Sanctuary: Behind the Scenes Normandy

In fact, we included the loading bay, which was where Druitt in Sanctuary for All and the pilot killed the prostitute.
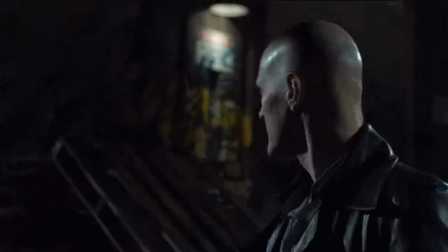[4:38]
I mean, it's all the same place for us all the time.
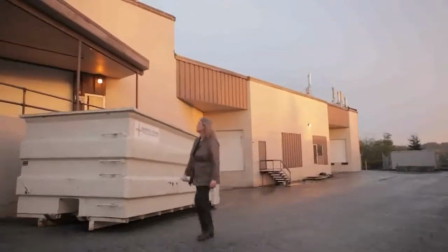[4:41]
Martin came to me and said, parking lot, and he said, from the loading dock to the end of the building. And I went, okay,
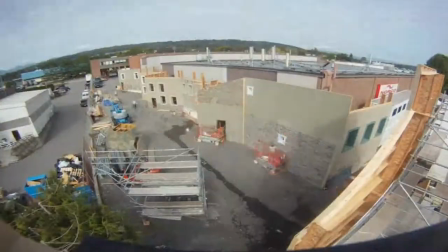[4:54]
and started drawing. The construction worked I believe it was every weekend for about six weeks just to get it done and even then we
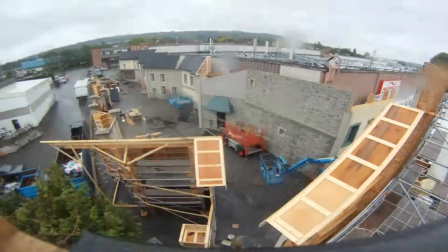[5:03]
were we were scrambling at the end to get the final coat of paint to let Setdeck have some time to get in and do their magic. Yeah it was a scramble.
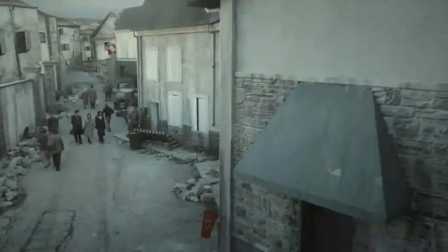[5:15]
When we decided to build Carrington and the show was so big it just cost us so much so we had to make it smaller than we wanted to,
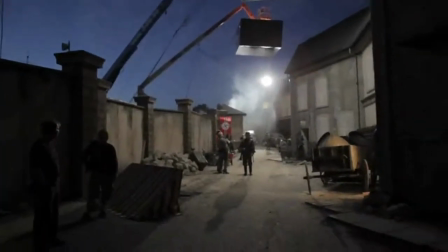[5:23]
which forces me to do more than I wanted to with the camera,
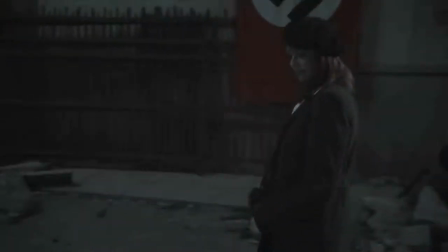[5:28]
to hide the fact that it is only one street. In fact, I think in the end, it ends up looking like five streets, but we only had one street to do it in. So what we ended up doing was I had cutting pieces, we call them cutting pieces,
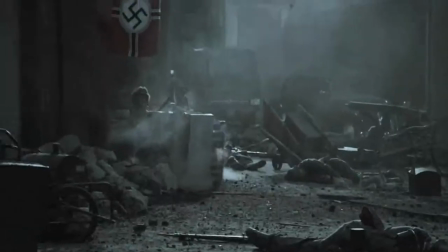[5:40]
where they're architectural pieces that you can move into the center of the street or something like that to give you a different look.
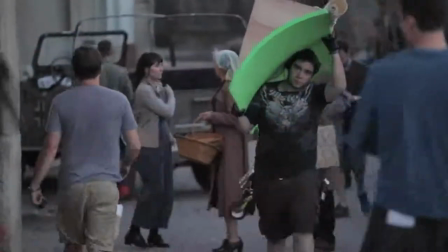[5:47]
Well, it's basically a structure that you can move around.
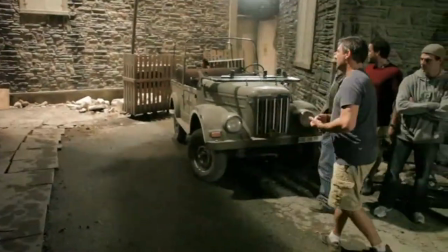[5:50]
They were, I guess, about 15 feet wide and about 25 feet high, built on a corner, placed on a trolley, so they could be moved by the carps into the shop when it was required.
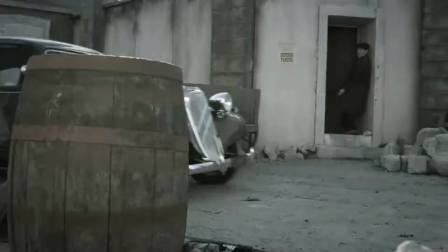[6:05]
If you look closely in Normandy, when Watson gets shot,
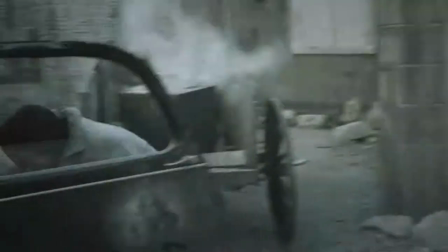[6:10]
when he picks up the grenade and lobs it, we're facing a direction that is really the only direction that is real, because facing the other direction is a green screen.
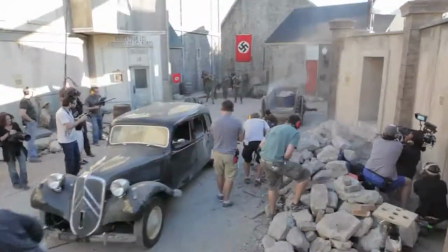[6:19]
And I had to have the car drive away, the car that Nigel was driving and Magnus is in the back of.
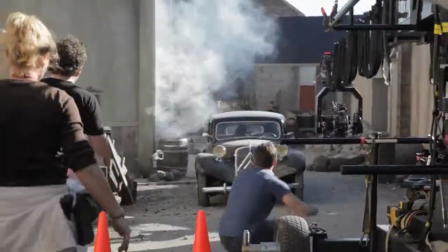[6:24]
So all I did was I had it drive up, pick them up, drive out this way, and then I turned the car around and I put the camera close enough to the back of it.
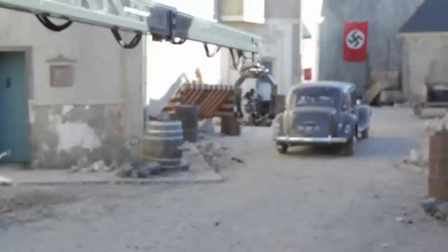[6:32]
You really didn't see very much. And I took a big Nazi flag. Actually, I put the Nazi flag up, a big Nazi banner, and had them drive toward it.
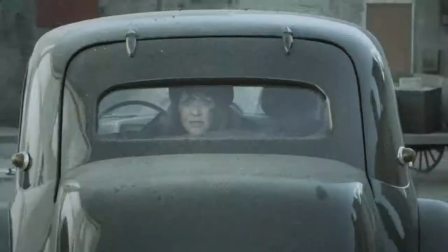[6:40]
So you thought, okay, well, that's the opposite end of the street that we were on before. So, when Magnus drives away, you actually believe that there's two ends to the street. And, of course, there's not. There's just the one end, but different dressing. When Damon first suggested doing Normandy, the very first thing I said, when he said, we should do something about Normandy, I said, and we'll get a tank. And we'll do this thing in a tank right off the bat, where it'll be like Magnus in a tank. The teaser will be Magnus coming out of a tank. She blows something up. And he goes, no, we're gonna get a tank.
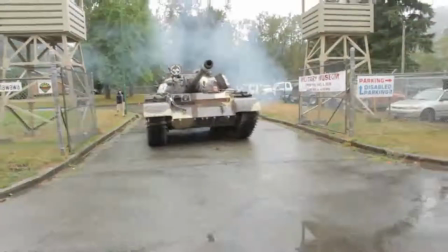[7:13]
We're not going to get a tank, but we found a Russian tank nearby in Chilliwack at a museum.
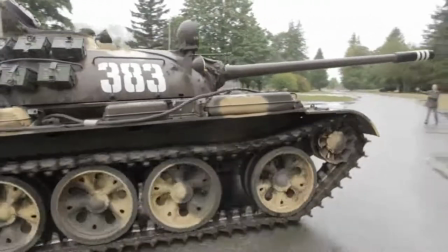[7:20]
And so the production designer went out to take a look at it to see if they could make it look like a German tank. And she came back and she said, yeah, it's great. You got to have a ride in it. And I went, we need to do a sky. Okay, so, so far in my career, I've been able to fly T-38 fighter jets, the F-5 version of the fighter jet. I've been in a MiG-29 that I've been able to fly in. I've been in an F-16. I've sat in and got dragged around in a movie on an F-15E. So that sort of takes care of the fighter jet portion of my life. Then I've been in two submarines, one a Russian foxtrot submarine, where I had to hide inside a torpedo tube with a camera in front of me for a shot. And I've been in a U.S. Los Angeles class submarine at the North Pole. Not a lot of people can say that. And today I get to drive a tank. And everyone, what do you mean?
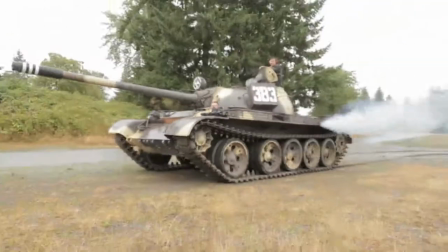[8:23]
Oh, I have to find out if we can shoot in it and things like that. And it's like, okay. And I go to my bucket list and I go, Check off riding in a tank.